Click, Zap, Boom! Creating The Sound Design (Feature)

They all sound a little bit not as high-pitched and happy as the other characters.
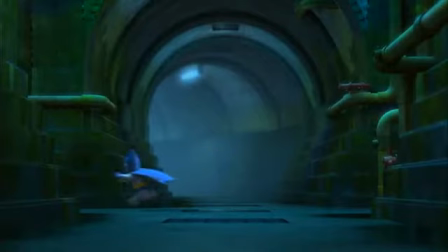And those sounds communicate a lot of story. The cape is pretty important too.
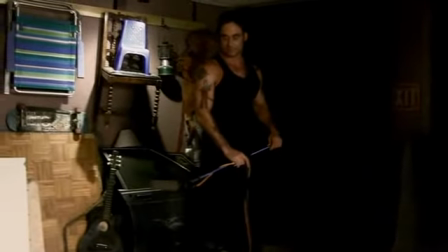You know, it just adds that
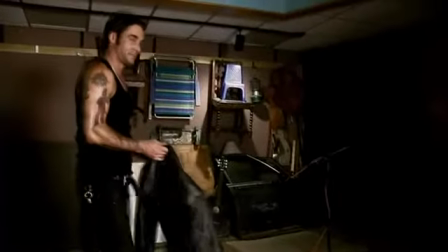reality of the like Batman character or Superman character. I've been laughed at using my cape technique plenty of times, I have to say, because I move my whole body when I do it.
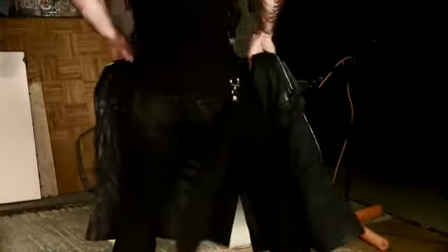The quality of the sound is a combination of the
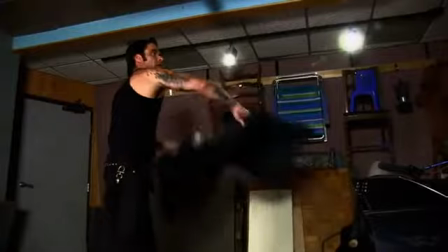prop or the object or whatever it is that Vinny's using. The performance is the second big aspect of it.
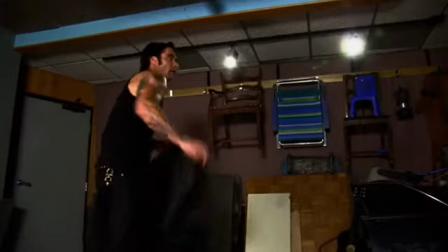Really just like a musician almost. The musician has his instrument, which is kind of the basis of generating the sound, and then the performance of the instrument is a huge part of it. When I have the cape and it's fluttering, it has a different sound from when he's walking and I'm moving my hips to have it like, you know, going back and forth. It's being a method Foley artist.
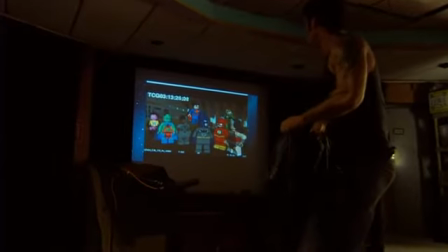It's about becoming the character and being the cape on the character.
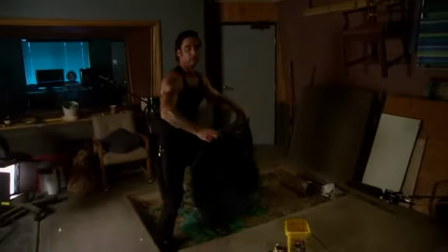So much so that when you're focused and you're there with it, there is no room, there is no microphone.
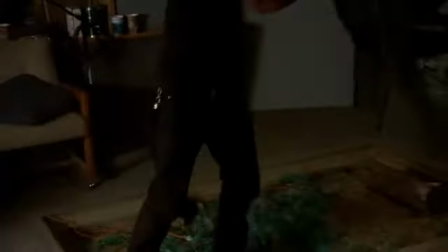You are the cape. And then when they call a cut, you're back to reality.
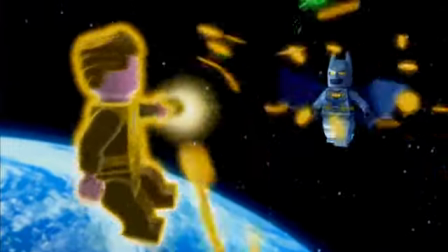So often, whatever the character is handling on the screen, in real life, it doesn't sound like anything. You know, or it doesn't sound the way that the audience expects it to sound.
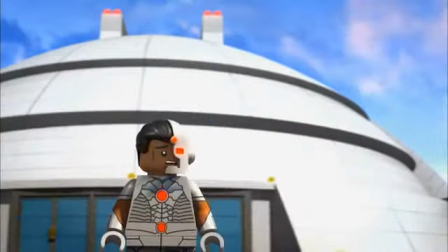In the case of the Lego heads popping off, we're kind of amplifying a sound that's already there.
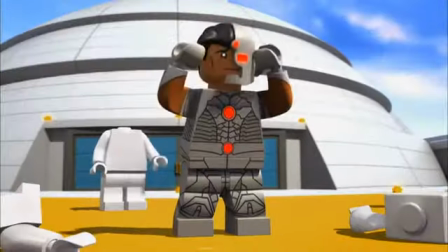I mean, there is like a little bit of a tiny pop when you pull off Lego head. So in there you could hear there's a few different elements.
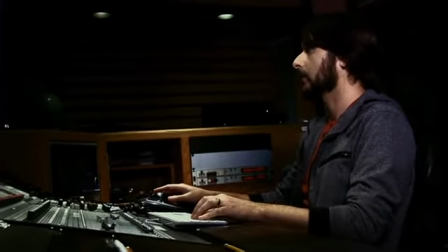We have the Lego pops, which we're using for the heads popping off. That's got to be the oldest Foley trick in the book.
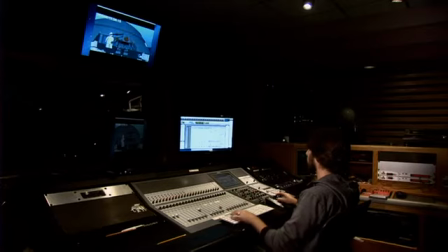It's basically, you know. And then another thing you can hear in here is a cork. Just the act of Cyborg's head reattaching to his body has a funny little pop sound to it, like a cork in a bottle.
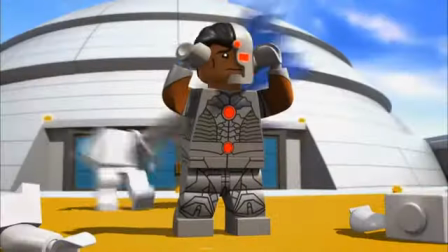Sometimes the most mundane action just needs a funny sound because we're making a comedy.
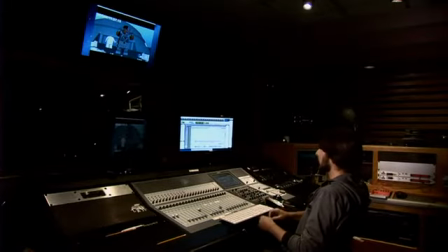And that was made just using a cork in a glass bottle. The Lego movie has humor in it. It's okay if his head pops off. I didn't want to make it like, tragedy, his head falls off, So we added that with the little click coming off. It's a funny moment, so we're trying to do what we can to kind of add to the comedy.
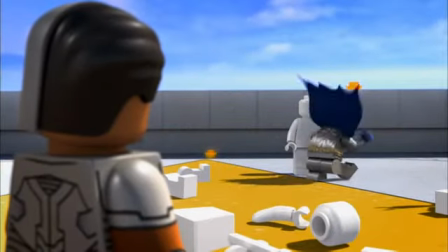You need to stuff your emotions deep down inside. Feel nothing.
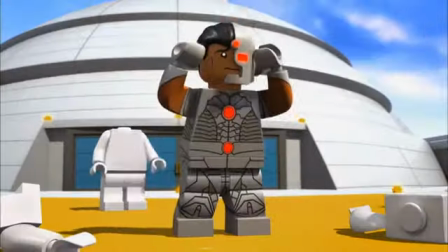Only plot, plan, and react to a world full of cowardly, superstitious criminals.
Once we get sort of things in a general place where we feel like it's working, I actually bring it into a room like this, which is actually where we'll be mixing.
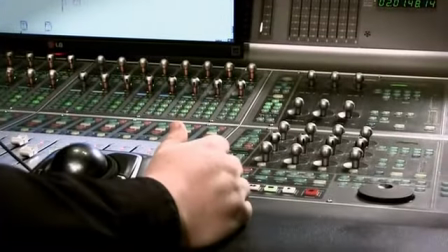And I use the console here to sort of make choices of what I want to hear, where I want to hear it, how loud or soft something is, and start to blend the sounds that we've sort of cut in together at this point to sort of create more of a polished product.
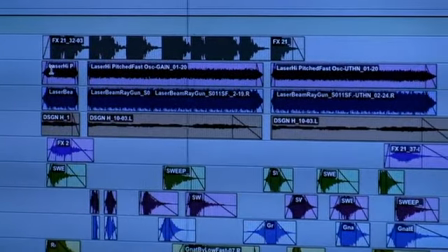They're using a combination of Foley sounds that we gave them, and then other kind of sound effects layered on top of that. So here we had a scene that we've already finished it.
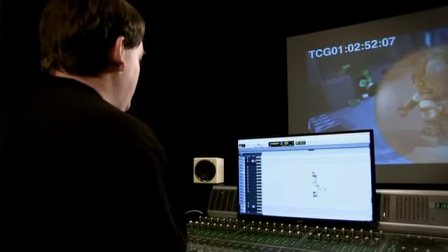We've got the traditional Lego sounds in there, but we also added a few extra impacts.